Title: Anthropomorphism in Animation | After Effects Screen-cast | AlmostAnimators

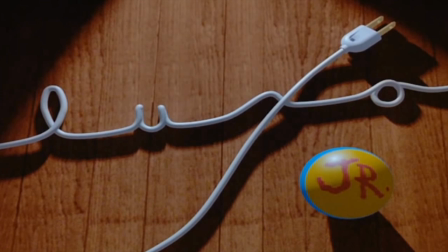248s
The origin of this logo is a 1986 short animation by the director and animator John Lasseter. Despite it being the first computer animated film to win an Oscar, Luxor Jr. is a perfect example of anthropomorphic beings portraying
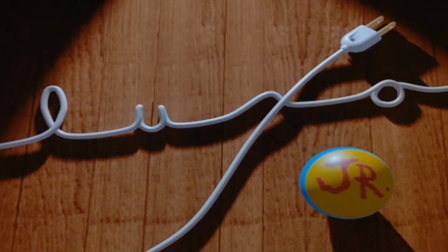266s
human emotion without hands and realistic human expression.
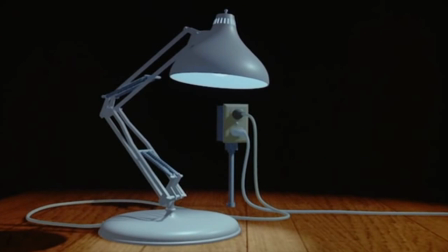271s
Without eyes, legs, hands or human speech, the animation still conveys feelings and characteristics to its two characters. The success of this are the physical traits these objects have that are not dissimilar to the human form.
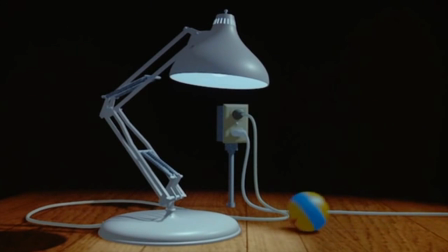287s
The light of the bowl being the eyes of the character is shown right at the start of the
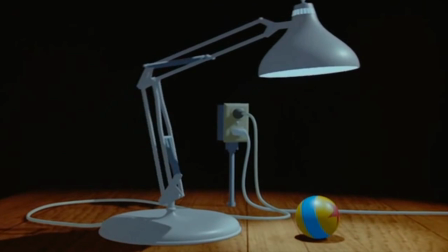291s
animation when the lamp acknowledges the small bowl that has disturbed its peace.
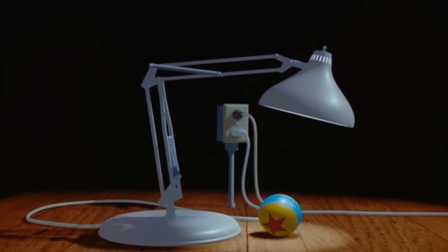297s
This allows the further deduction that the stem of the lamp represents the body and the joint in the middle represents the hips.
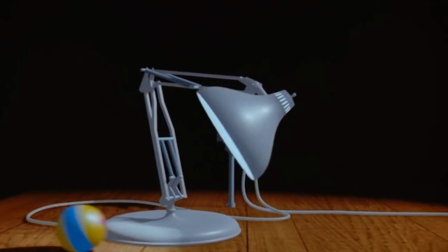305s
This is further expressed when Luxo Jr. hops into the scene.
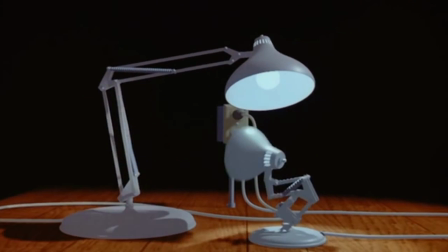310s
Immediately, as viewers, we get the perception that this lamp is younger and more agile due to its size and added joints among its stem. It is definitely more excited about the ball than the first character and expresses this by shaking
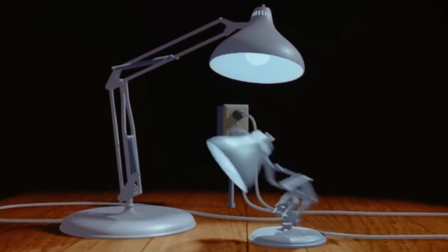325s
its body before hopping away after the ball that had rolled out of view moments earlier.
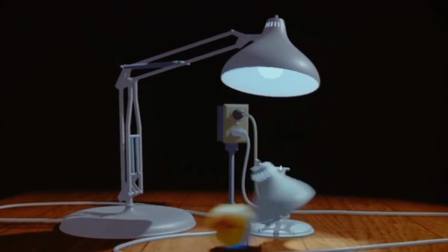332s
The use of squash and stretch in the movements of the hop is a key point in how this character comes to life.
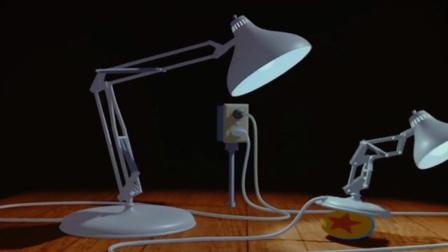340s
Luxo Jr.'s excitement is expressed furthermore when it comes up with the idea of jumping onto the ball,
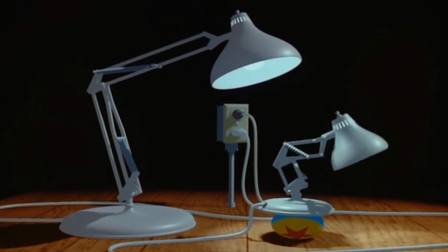347s
which eventually punctures and deflates.
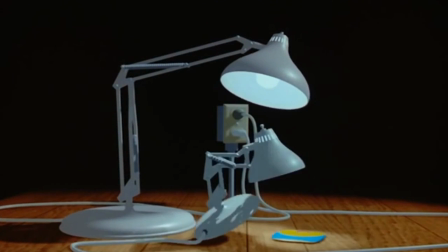350s
Confusion, shock and realization are expressed in the seconds that follow, giving the lamp a realistic reaction to the ruined fun.
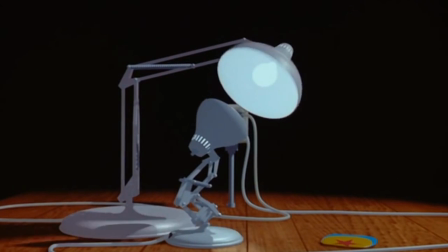359s
Luxo Jr.'s next hop out of the scene clearly displays disappointment and sadness.
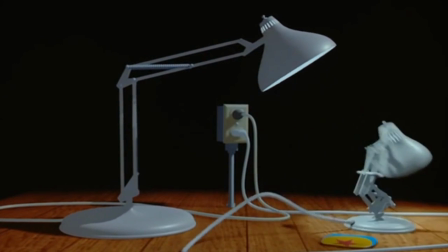364s
These are emotions that viewers can directly relate to, which allows understanding between Luxo Jr and the viewer.
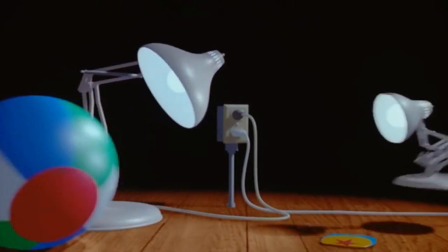374s
It's not all bad though, he gets cheered up pretty quickly.